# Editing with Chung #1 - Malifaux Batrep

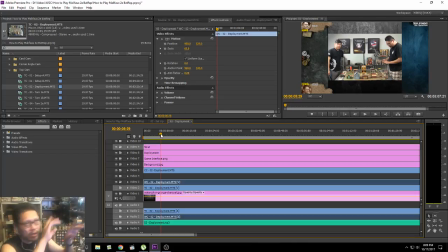(78:49)
multi-monitor layout, and then you could just click 1, 2, and 3, and it'll switch. It's like an actual editing bay that you would when you're filming TV shows or something, which is kind of cool. But since I'm just only using two angles here, I don't need it.
Well, I will deploy first. We also.
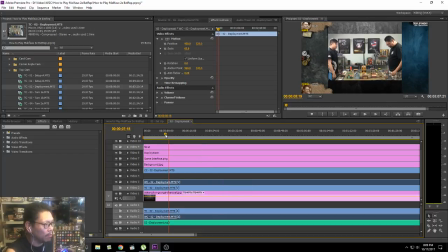(79:07)
Okay, so he goes.
We also.
So I want them to show that Mario's is reaching over to show something on the table, and this is where we're going to cut. Alright, so that's the top. I'm going to zoom in more so I don't.
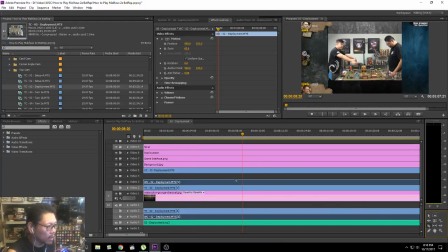(79:24)
There we go. Cut that there. Okay. Go move that out.
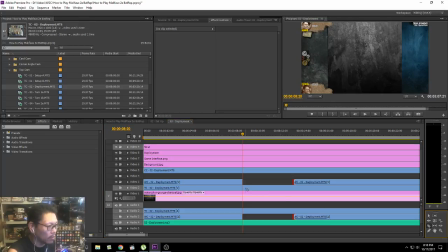(79:38)
Oh yeah, that's right. I'll do it like this. Okay, and we'll kind of have to do this hard way, but that's fine.
We also have.
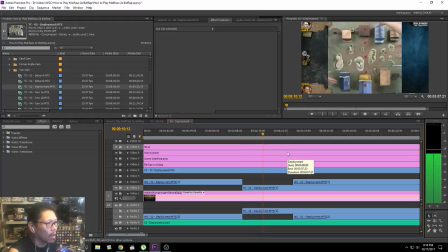(79:53) We also have the squatters markers.
Right. All right. Okay. Alright, problem here. It's going to be awkward because of the way the camera's we also angled. have the squatters markers.
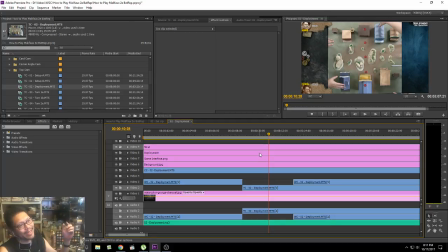(80:08)
Right? He's actually... This should be up and down. and he should be at the top because that's where his name is. So let's flip this whole clip here, and we'll rotate it negative
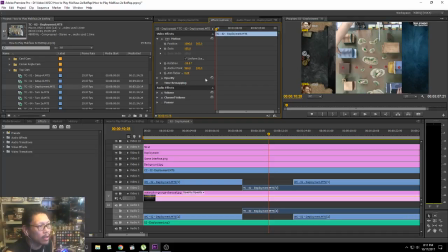(80:23)
90 degrees, and we'll move it. Shoot.
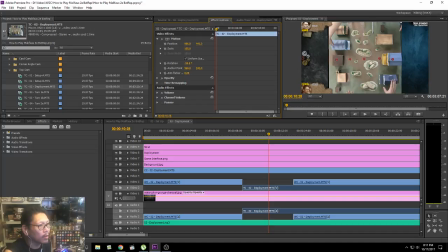Actually look better the other way. So that means I actually have more room on the right side.
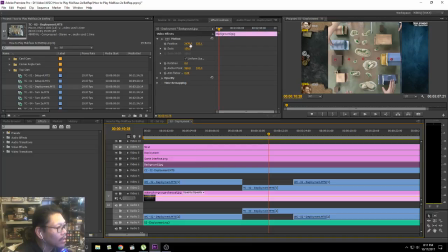(80:52)
So let's fix that again. Welcome to the joys of editing. I'll work out too much of that side. If I do, you might not see the figures. Alright, cool. Right.
Already on the board, basically we have to flip with 1 AP.
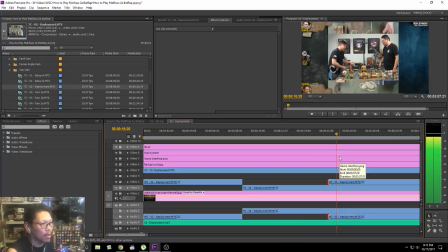(81:10)
Okay.
Flip with 1 AP. Whoever gets 2 by the end of turn 2, and consequent with 1 AP, whoever gets.
Okay, listen to how he's talking.
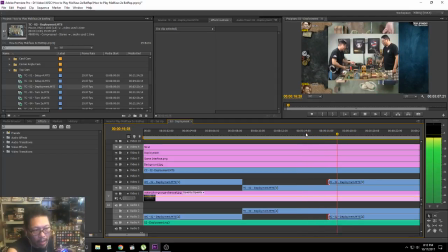(81:25) Flip with 1 AP, whoever.
Flip with 1 AP, pause, whoever. So that's what we're going to cut back. With 1 AP, whoever. Okay, because it takes that breath there. So let's go ahead and go in here and jump back in here.
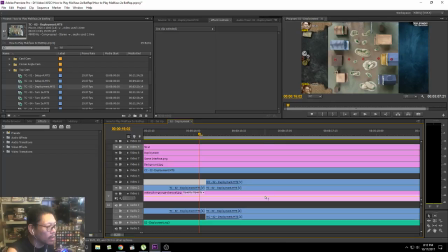(81:48)
Okay. Now normally I would delete this part of the clip, but we're still editing, so I'll go back and delete it later.
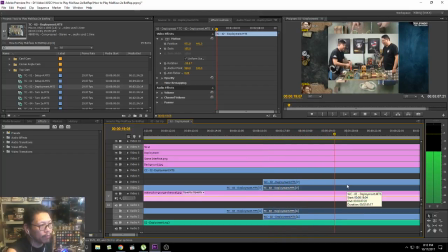(81:55) 1 AP, whoever gets 2 by the end of turn 2, and consecutive turns after that is 1 point, 1 point, 1 point.
Now here's another cool thing you could do. It's a little distracting to me, but if you want to be really fancy schmancy, what you can do is go to the bottom clip here.
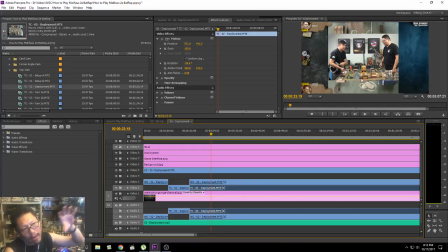(82:14)
You see how like the wide camera is overlaying the close-up top cam? What we can do is go ahead and highlight this clip, the bottom clip there. So whenever you're showing the widescreen on top of the clip below,
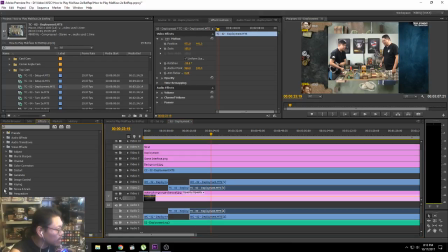(82:29)
what we could do is go ahead and throw in a video effect and find out where it is. There we go, blur and sharpen.
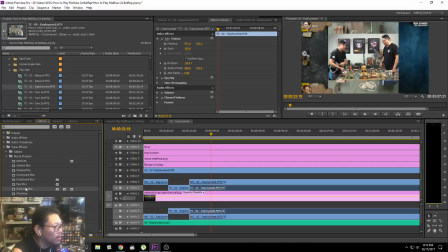(82:41)
And what we could do is Gaussian blur, pull in the blur here and just blur it up like that. So you have that little cool effect.
Whoever gets 2 by the end of turn 2.
Let's do it at 80.